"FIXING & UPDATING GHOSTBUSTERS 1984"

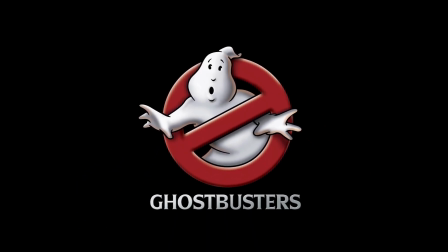Hello and welcome to another movie fix and restoration from 00 Productions.
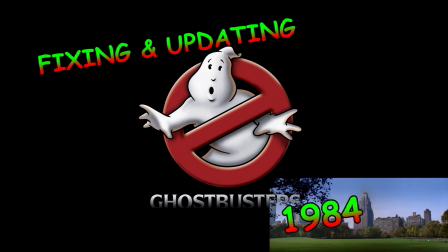We're going right back to 1984 and we're going to review and attempt to fix
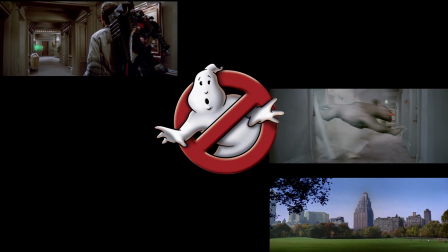some of the many problems that exist in this iconic film, Ghostbusters.
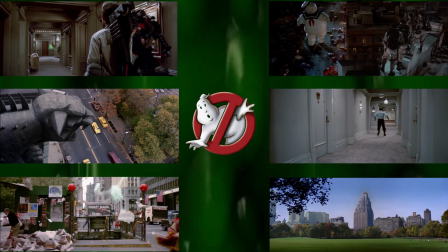Now, I was a kid in 1984 and 6 years old, lucky enough to see this movie at the cinema. And I gotta tell you that I've not seen or heard audiences scream and react in the way that they did before or since. The issues mainly come down to special effects and the technology they had available at the time.
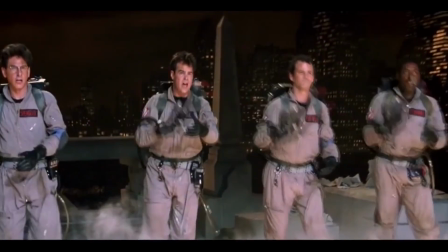What we are doing is maintaining the integrity of the original visual
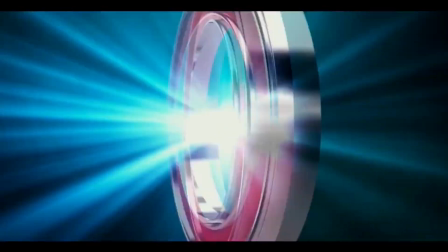effects and doing our best to utilize software to finesse what's already there.
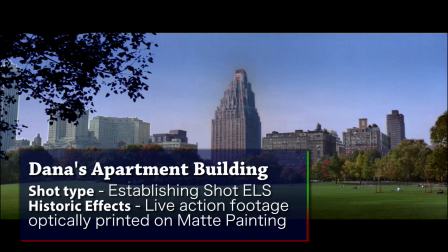So we'll begin with one of the first shots, and these will generally be in chronological order, and that is the establishing shot of Dana Barrett's apartment building.
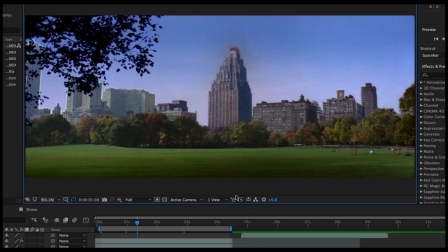What we see here is essentially a matte painting on top of live action footage.
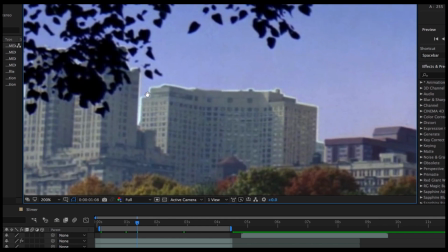Now, if we have a closer look at the painting, we will notice that there are some pretty heavy matte lines around the edge of the buildings, shown here in white.
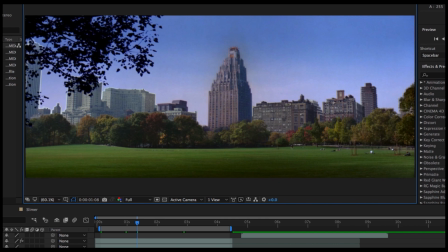So we're going to start off by eliminating these as best as possible by using a mask.
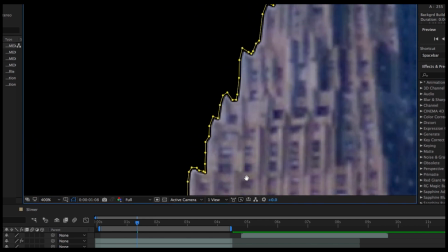A mask made up of many hundreds of little points so that we can refine the edge and get it really close to the buildings.
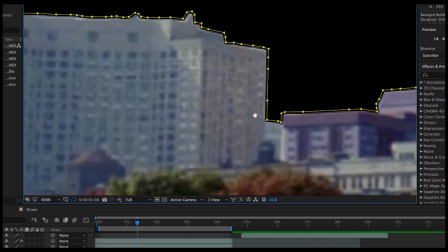And we'll put a soft edge on it as well.
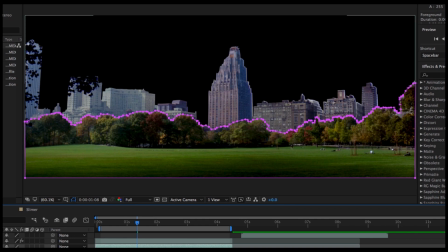Once we've done that, we are also going to utilize the foreground element, which is the park and the trees, because we'll be needing to come back to that later.
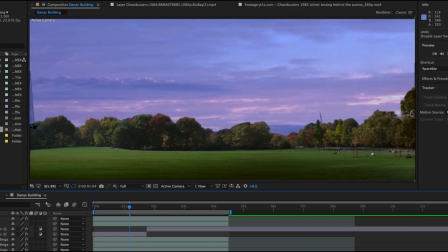Next, we take some HD footage of a rather nice skyline,
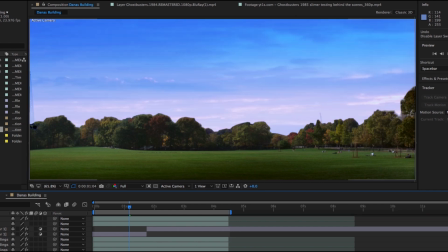and we're going to add some colour grading into that to match the light and colour of the original shot.
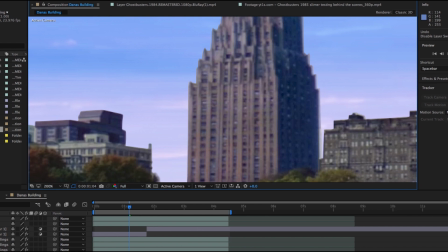We're going to place that in. Now, because it's a matte painting, we need to sharpen this image up a little bit without losing any detail,
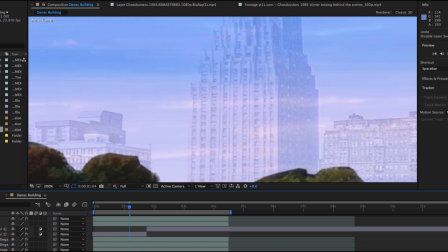so we're going to duplicate it and add an overlay, which we are going to sharpen,
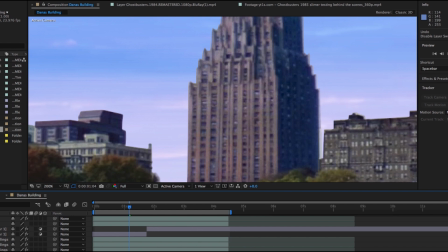and then we're going to tweak some of the curves, the brightness, contrast and the levels, just to bring the depth of the buildings out a little more.
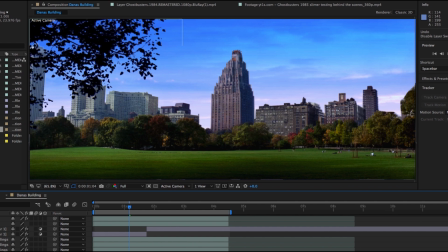Bring back the trees, and finally put back the foreground, which we masked off earlier.
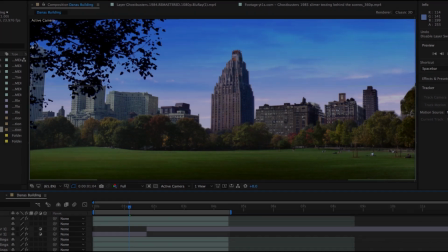And here's the end result.
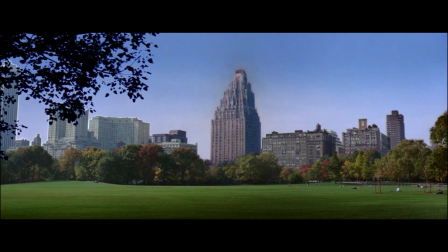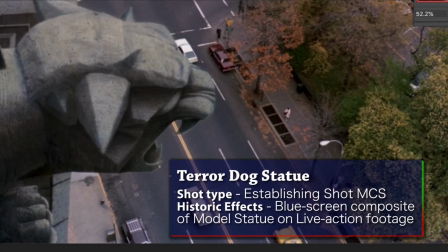And this moves us on to the establishing shot of the Terror Dog statue. Now, because they are generally relying on optical compositing,
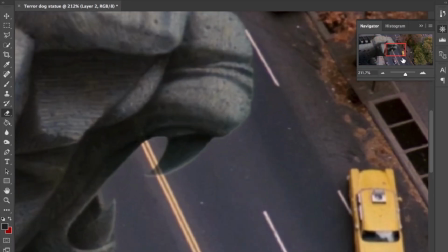a technique that was often utilized was to print the composite at a slightly lower opacity.
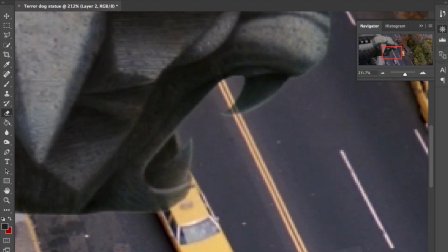This usually eliminated or certainly cut down the thickness of the matte line around the object itself. The lower opacity comes with its problems, so you can see the road through the teeth, you can see vehicles passing through the statue.
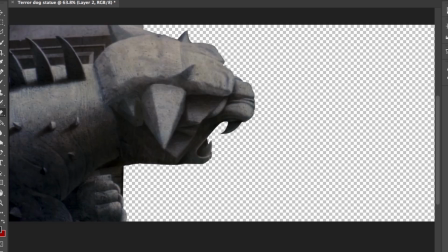To fix this, we're going to go right back to the beginning of the shot, and we're going to utilize a few frames of the statue itself and remove it from the shot entirely.
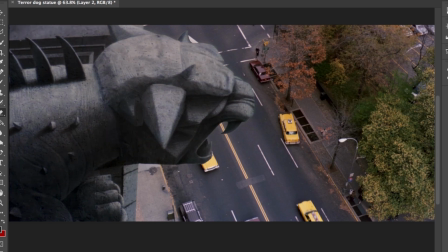And we're going to color grade it so that it loses its green tinge and becomes more of a grey stone palette.
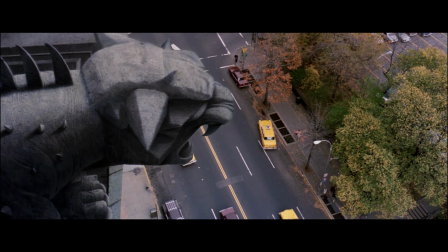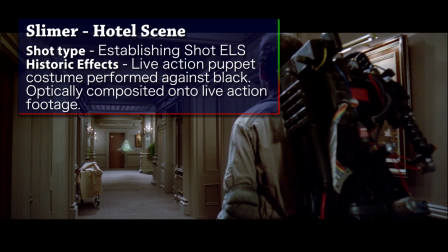Next, we move on to the shot of Slimer in the hotel scene.
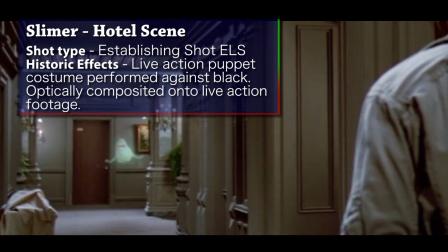This was done by having an actor in a costume of Slimer optically composited onto the shot.
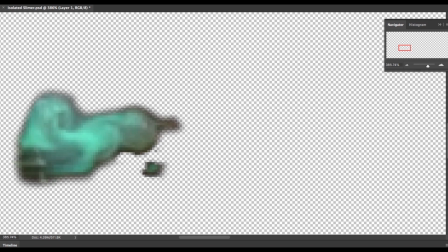So first of all, we need to isolate Slimer, so we'll do that on a frame by frame basis,
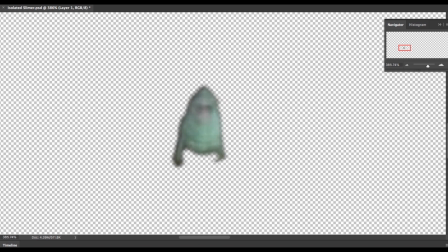carefully cutting him out with a soft edge eraser. Then we can tweak the colour so that there's more of a continuity between the more vibrant green in the previous shots and the subsequent shots.